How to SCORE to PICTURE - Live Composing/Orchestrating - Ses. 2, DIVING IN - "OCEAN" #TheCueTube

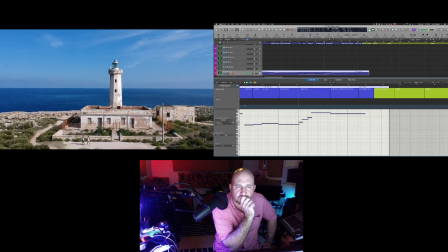2726s And the diversity of life itself.
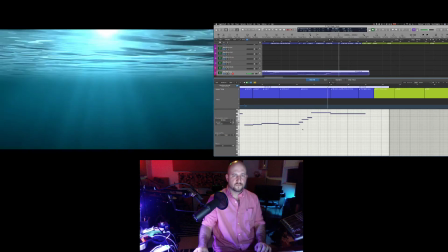2732s The ocean.
Whoops. Kicked the pedal.
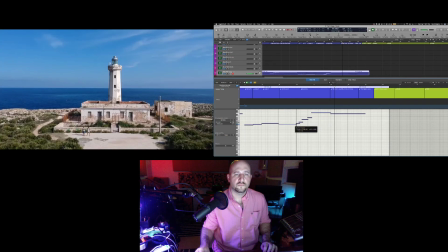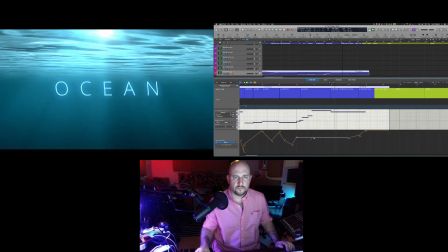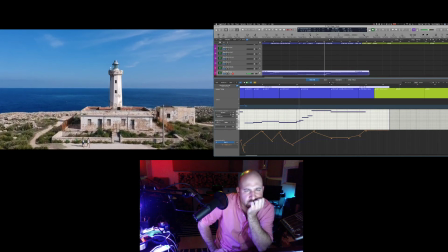2765s And the diversity of life itself.
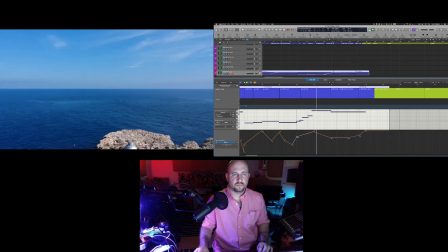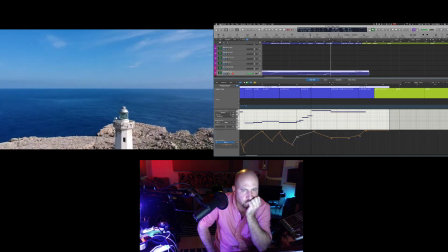2776s And the diversity of life itself.
All right, I think that's going to work.
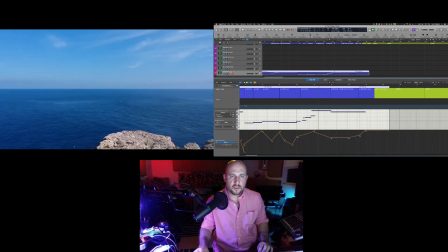2783s
Let me just get the timing here. So we want it to feel like it's going to start to move. We want it to really feel like it's going to start to move on this little speed up. Whoop, right there.
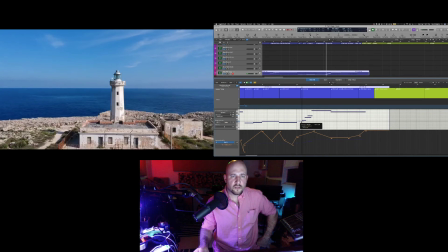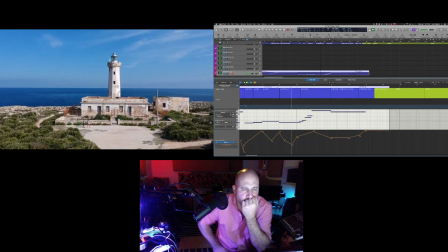2801s
Tricky.
And the diversity of life itself.
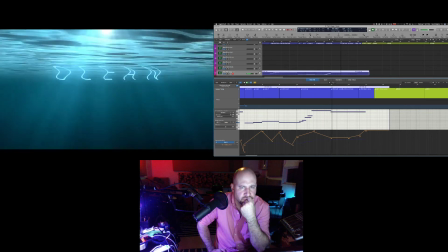2810s The ocean.
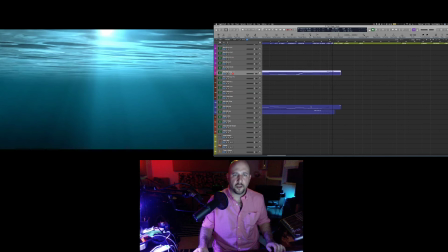2817s
All right, so we changed sort of the balance of that chord now because I have this spacing
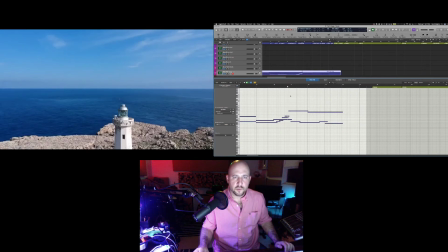2826s
between the two upper parts that's a bit wider than an octave, more than a bit.
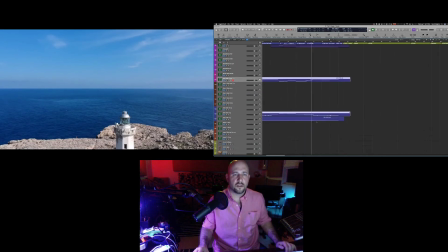2837s
Right there. So it seems like it's missing something. Again, I don't want to orchestrate too heavily.
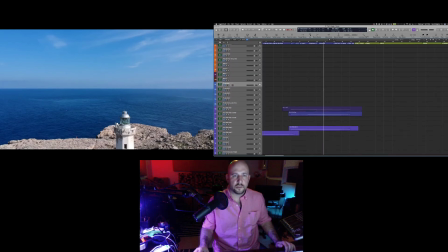2853s
It's not time for that yet, but I think I need to add in one more element to just balance things a little bit with that chord voicing.
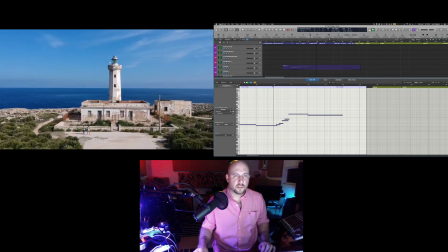2864s
And it sort of happens right at this little mini climax,
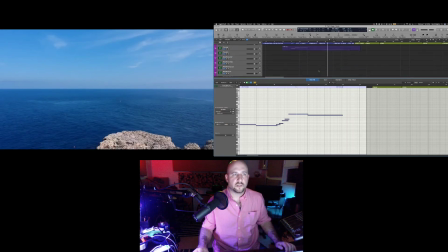2868s
so I think I can get away with adding something like a trumpet to plug this gap in our voicing.
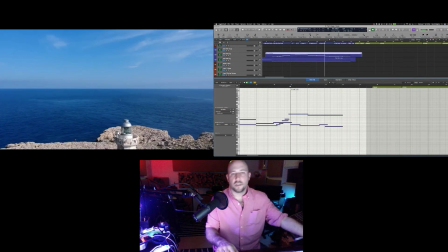2877s
Not a loud trumpet.
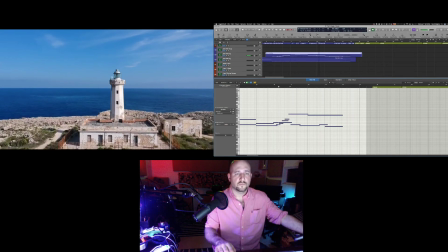2882s Diversity of life itself.
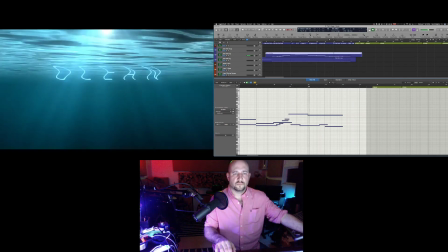2887s The ocean.
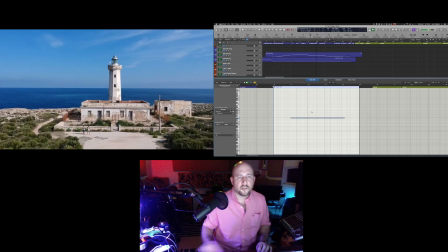2896s
Well, it's a start. We'll get there.
Diversity of life itself.
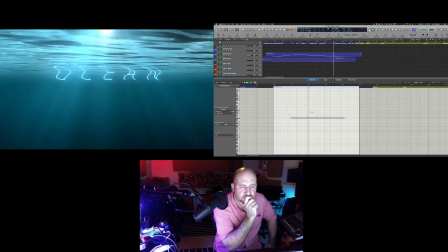2904s The ocean.
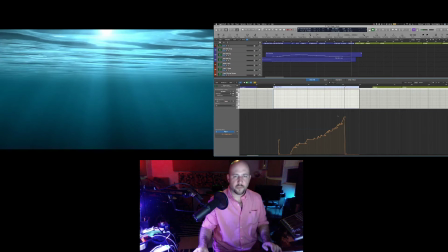2911s
Let's hear it with the bass parts in there. One more time.
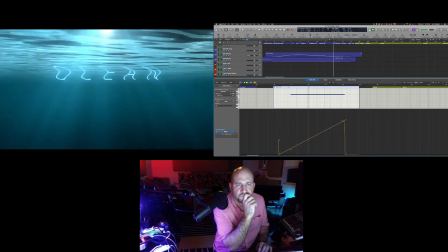2923s The ocean.
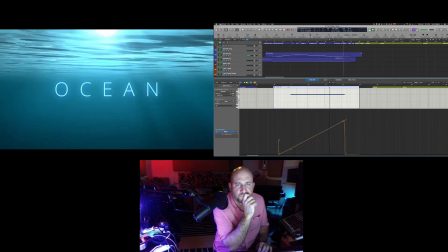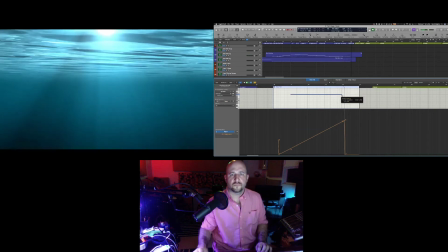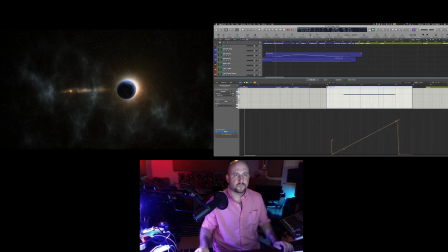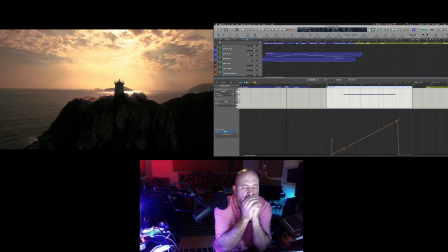2940s Home of legends, tragedy, adventure,
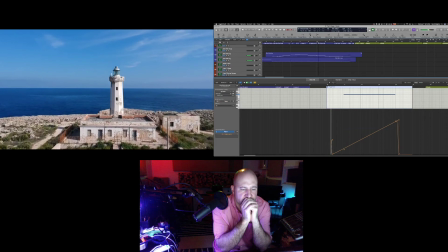2948s and the diversity of life itself.
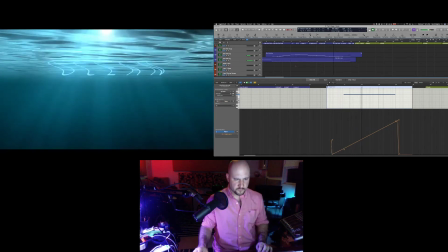2953s The ocean.
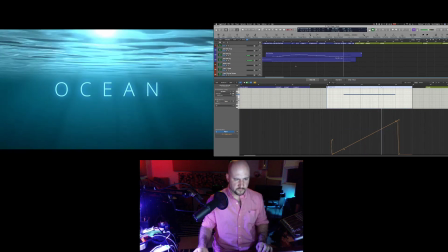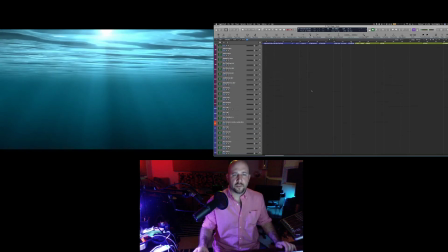2960s
All right, it's feeling a bit more balanced, but it's like all I hear now is solo cello.
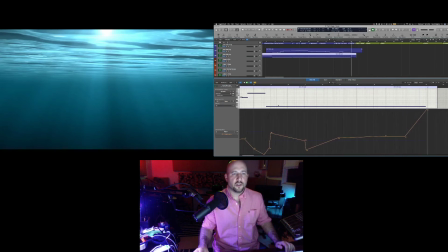2964s
I was thinking before I would hear no solo cello, and now that's all I'm hearing.